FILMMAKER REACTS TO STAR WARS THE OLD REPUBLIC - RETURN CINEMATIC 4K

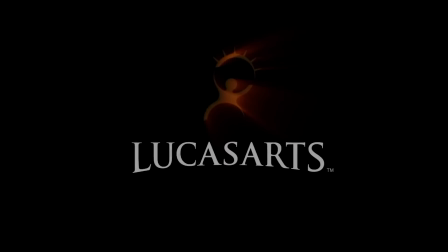8:22 And what that is, that's a light motif, or in this case, it's actually a world light motif. It's a short reoccurring musical phrase or piece, and it's associated with characters, places, or themes even.
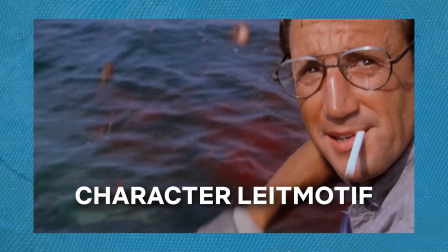8:33 I can guarantee you, you'd have heard some of these.
I can go slow ahead. Come on down and chump some of this shit.
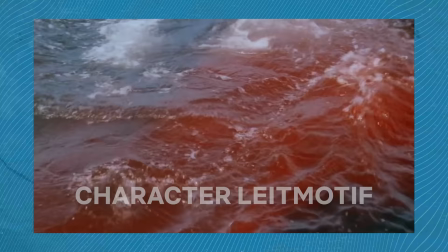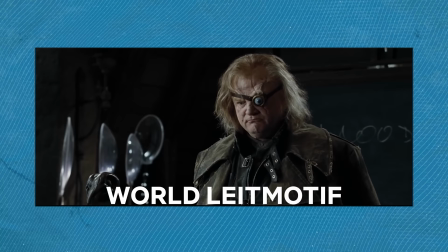8:44 Dark arts teacher. I am here because Dumbledore asked me. End of story. Goodbye, the end.
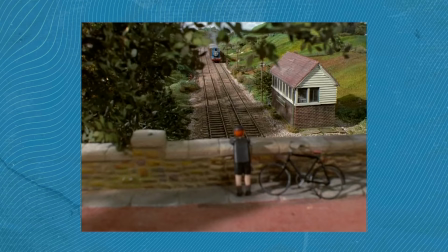8:50 Any questions?
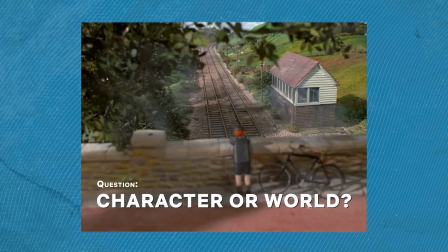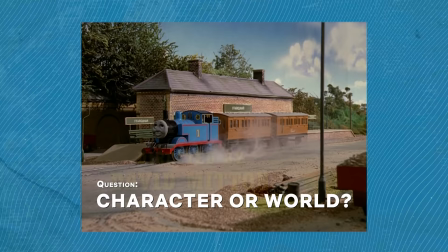Same thing when the Jedi Sith Lords arrived. The score hit, the leitmotif, I knew immediately who was on that ship and what's about to happen.
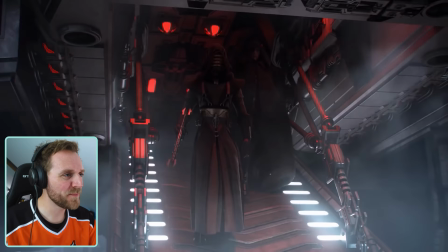9:12 Please be this is our fight.
A Sith. Yes. Tell the music. Nine times out of 10 Star Wars films or Star Wars content will have an established shot in space.
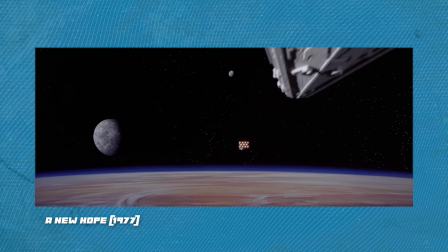9:25 And this is fantastic for cold callers, people that are new to the franchise.
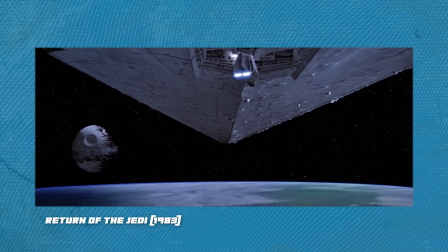9:29 They immediately know from the first shot that this world is centered, or the story is centered around space and the characters that live, well, in space.
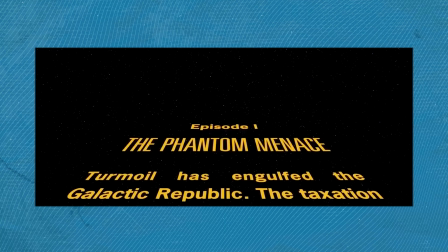9:37 This is where Star Wars love to give us the narrative exposition and tell us the information about the story.
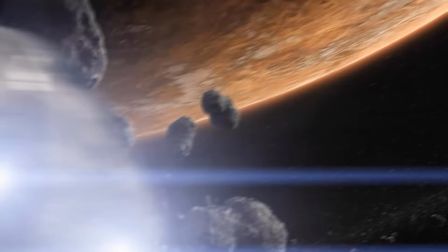9:43 In this case, It's the Sith homeworld and it's Korriban. What I love about Star Wars is the way they make their worlds, the universe feel big, you know, the expanse. They love to show big vistas, the depth of the shot. You know, there's so much going on in this world. They make it feel really lived in. You're like, whoa, what's that ship over there? What's that alien?
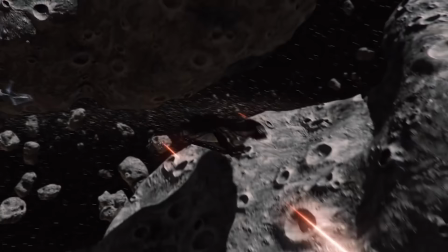10:02 Your eyes are all over the place because it's a fantastic way to make the world feel lived in.
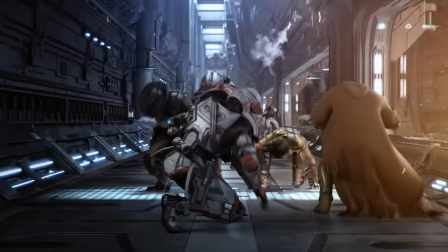10:08 And I absolutely love that about Star Wars. Just that feeling of it feels very alive, and yeah, I think it's fantastic. The introduction of characters and how they frame them, the importance of the characters, just by how they're positioned and placed within the composition, the frame. The captain, I knew immediately he was going to have a major role within this story, or at least going forward.
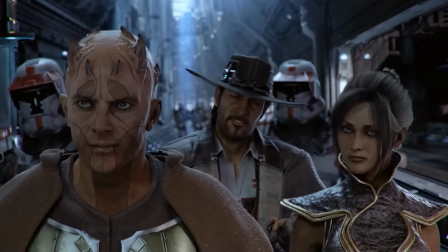10:28 And the reason being because he's in the middle of the frame. It's all eyes are on him. We also heard him before we saw him, and that's a classic sign of a leading character.
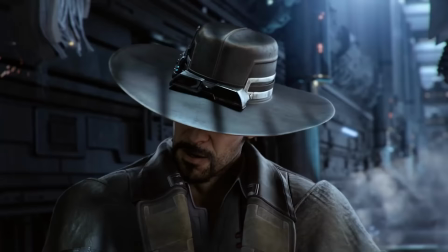10:37 You have 7 seconds to leave an impression on someone in real life, so in person, in marketing, and in films. And this character immediately, within his first 7 seconds, he was a bit of a badass. He was checking out the bird going past, wasn't he?
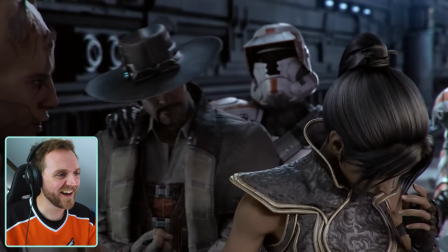10:51 Like, eyes front. Just inspecting the troops, Corporal.
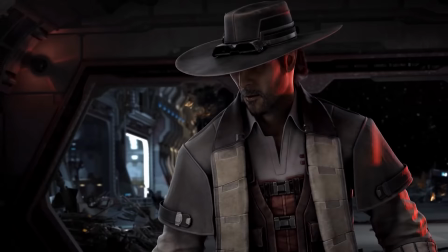10:56 Straight away, I knew he was the bad boy, or a bit of a naughty boy, and yeah, I really like that.
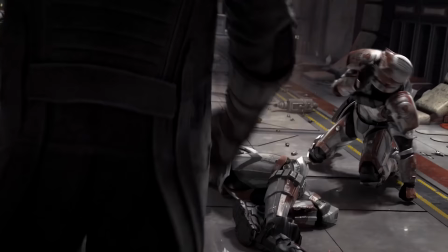11:02 Just in case that as a viewer we didn't get that he's really important to this role,
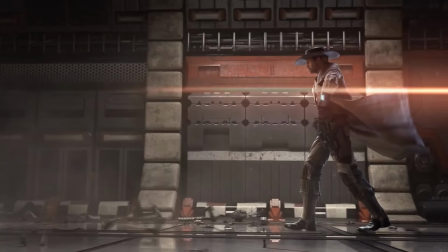11:05 that's why they also gave him that really badass slow motion shot where he's pulling triggers and doing a spin like a 360 thing,
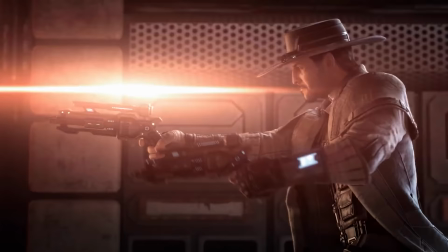11:12 because that's there to tell you, just to remind you, yes, this guy is a badass,
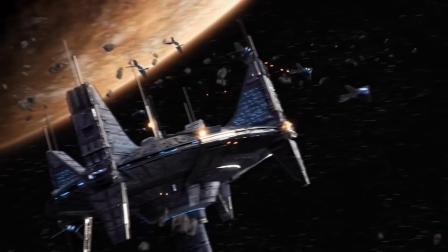11:16 and just keep an eye on him. As I mentioned earlier, the leitmotif kicks in, or the score kicks in, the bad guys arrive, the ships arrive, and all hell breaks loose. What I enjoy about Star Wars, and in this film too, is the movement.
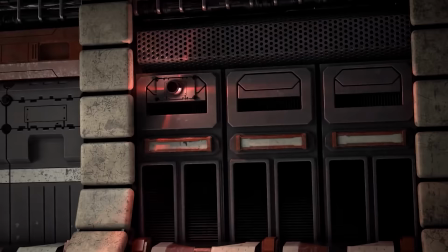11:28 They're continuously pushing you along. You're never in one place for too long.
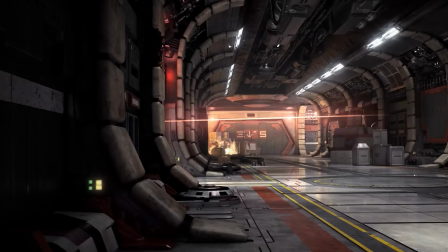11:33 By pushing you along all the time is how they keep the world feeling huge, expansive. But in reality, we only really saw three scenes, or three locations.
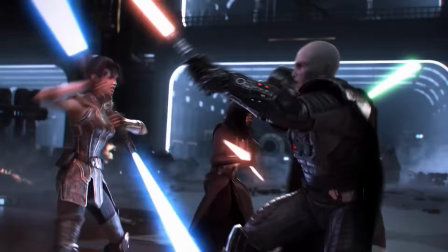11:41 The hallway scene, you've got the battle area, so the docking bay, and then in space, you just feel like you've seen absolutely tons.
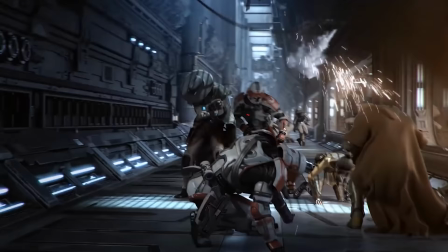11:48 Because you're being pushed along, you're following that thread all the way through. It's a bit like being a roller coaster car on a roller coaster track. Yes, film and narrative is meant to be like that, but this really does feel like that, and that is the difference.
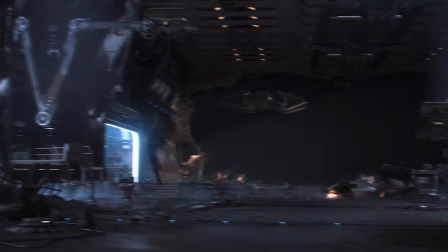12:02 Then that score, that leitmotif kicks in. Here comes the Sith Jedi. I immediately knew it, but just in case you're a cold caller, you've never seen a Star Wars before, they got the Jedi Master to turn around and speak to the other character, saying, you go,
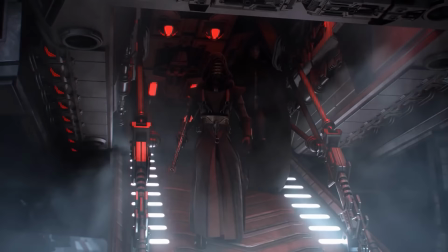12:14 you leave this to us. This is something only we can deal with. And immediately you know, okay, whoever's on that ship, only these people can deal with. And as I said, they kind of cater for if you don't know that. Just to back up that argument, just to tell you, the cold caller at least, that here comes the bad guys,
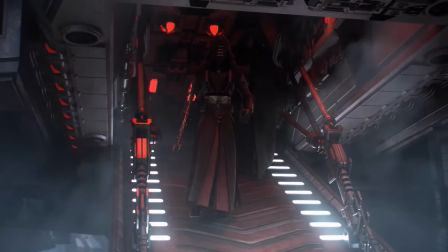12:31 the real tough ones, because the way the ship door opens, the smoke bellows from it. The way they cut through the smoke walking, it's an instant sign of, holy shit, these guys are tough, and look how badass they look.
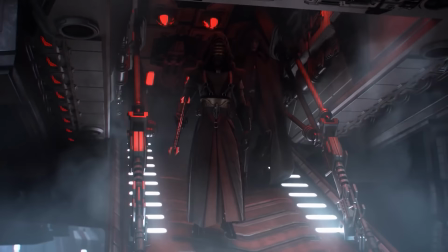12:43 This is why I say you have to have smoke or fog or haze on your sets or in your shots when it comes to powerful characters.
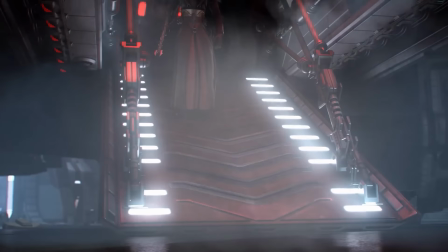12:51 It will make you feel that instant badass, oh, look how tough they are.
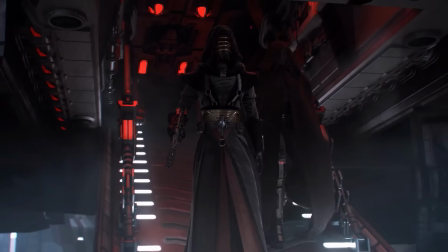12:56 And yeah, it's an amazing effect. Just from a little bit of smoke or the smoke bellowing from the ship, you immediately felt it.
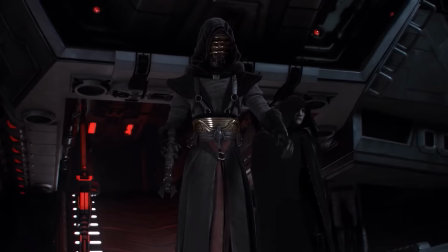13:02 My favorite thing is at the very end of that shot, after they're walking, they run out of shot. It just emphasizes that they are the aggressor. One thing I've noticed over the years of watching Star Wars and things like that is Star Wars has its own camera movement.
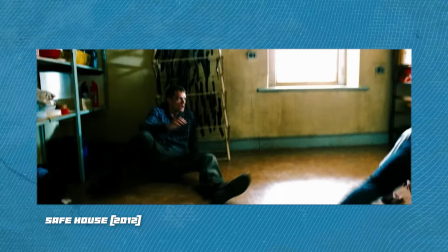13:15 An action cam will shake, and it's sharp, and it's edgy, and it's rough. You know, you're like, oh my God, what is going on?
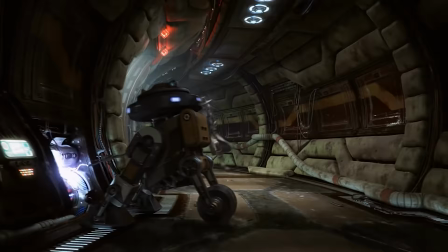13:21 But it emphasizes what is happening in the scene. In this case, it is an action cam, but they smooth off the emotion.
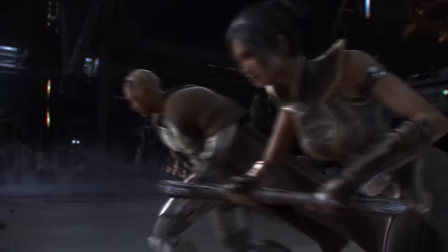13:28 And what I really like about this is you're still able to, well, you're able to actually see what is going on.
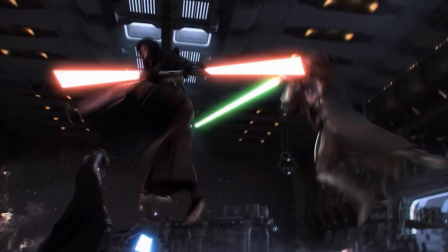13:33 You're able to see this battle, this dance between the Jedi, the way they fight. I absolutely love it. If it's really harsh and edgy, I just don't think it would work as well,
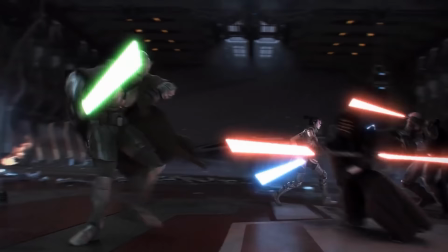13:44 because with this, I want to see this beautiful motion, these masters fighting.
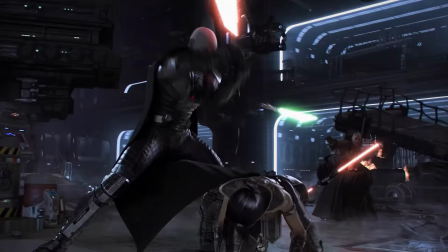13:49 When I'm watching gun shoots and God knows what else, then absolutely the shaky cam is perfect. But this, yeah, Star Wars has got its own camera movement with its action, and I love it, I really do. We get moments in the fight scene for character development, the way the master saves the Padawan, you know, he throws his lightsaber.
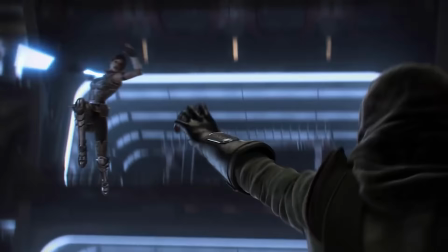14:07 You've got the evil Sith Lord, the way he strikes the Padawan, the young Padawan, with the lightning.
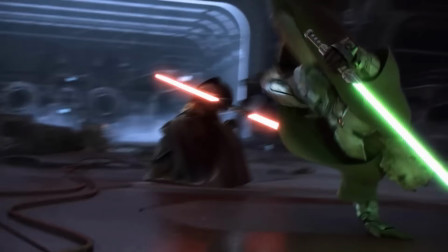14:12 But then immediately afterwards, the Jedi Master then blows him away with a force air thing, whatever he does.
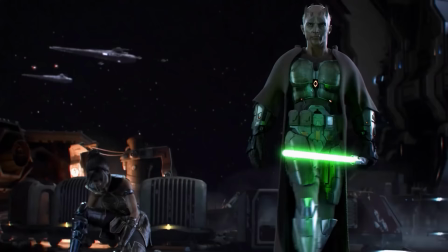14:18 It's almost like saying, oh, you can do that to her, I can also do it to you.
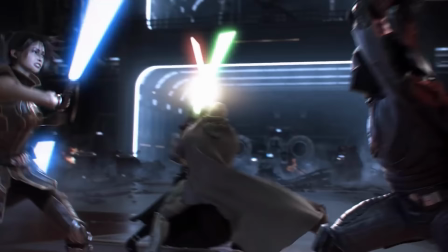14:23 I really like those moments. They really show as I said, character development. It gave the fight scene great pacing. Every battle fight scene on screen, it's all about pace. You have to have those slower moments to emphasize the faster moments.
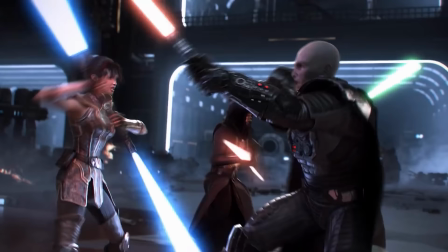14:37 And vice versa, you need those fast moments to emphasize the slower moments. Then is the important sacrifice moment where the Grandmaster or the Jedi says, I'm gonna stay, Padawan, you go. Yes, the score was there and the words were there, but what emphasized it more and the most was the actual camera movement. What they do is to emphasize a piece of dialogue or an expression on someone, a character's face, the camera will dolly forward.
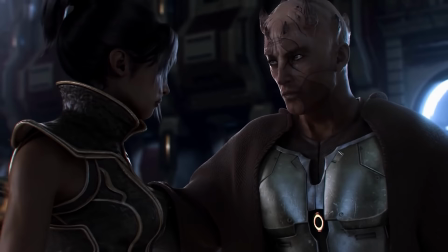15:01 So that means it moves forward very slowly.
Go, Satil, you must walk a different path.
A simple dolly movement forward will make a moment in time within your film or scenes that 100% more powerful.
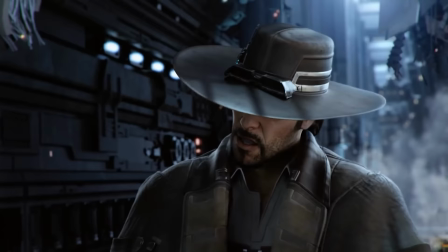15:14 Just a little simple dolly movement forward. What I really liked is the camera felt very organic, as if an actual operator was filming it.
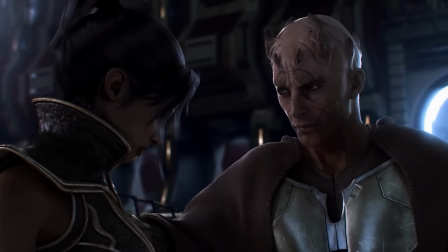15:22 Because the moment they had that dialogue exchange, that Padawan, you go away and I will stay, he walked out of shot,
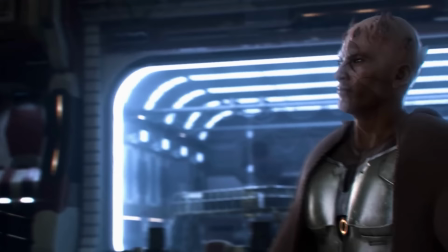15:28 but he actually left, half his body was out of frame, which is very unusual. A lot of amateurs would be like, oh no, he's got to be in the center. But what makes this a pro is the way that they actively made that decision of, he will walk out of frame, cut half of him off, and then the camera will be like, oh, hang on, I need to follow him. I really like that. It just made the camera feel very organic. It made me feel like I was actually watching a film, even though it was a CGI trailer.
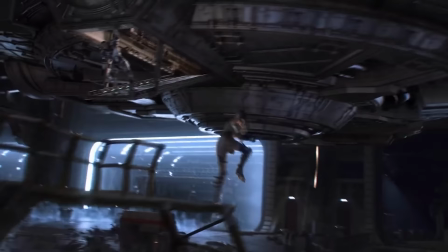15:54 It was very cleverly done, that was. There was the powerful moment of running and jumping for the ship, and it turned in slow motion.
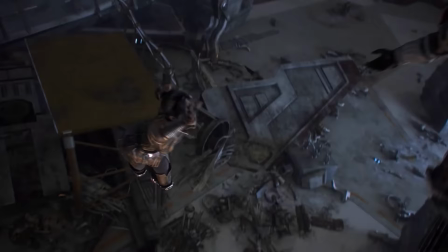16:01 Slow motion is there to emphasize that feeling, that moment in time. This is how you can tell the difference between a rookie and a veteran filmmaker. A rookie will make every shot slow motion on their films, where a veteran will sprinkle them in, because they know that slow motion is there to emphasize a moment in time, not every bloody shot.
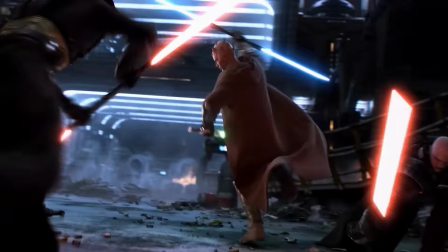16:21 I think the fight scene on this, the Jedi battles, were done beautifully.
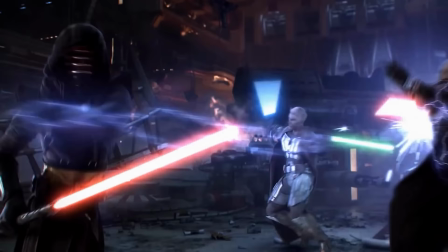16:25 It showed loads of wides, and what I like about fight scenes and wides in fight scenes is you can see the movement. These Jedi are dancing.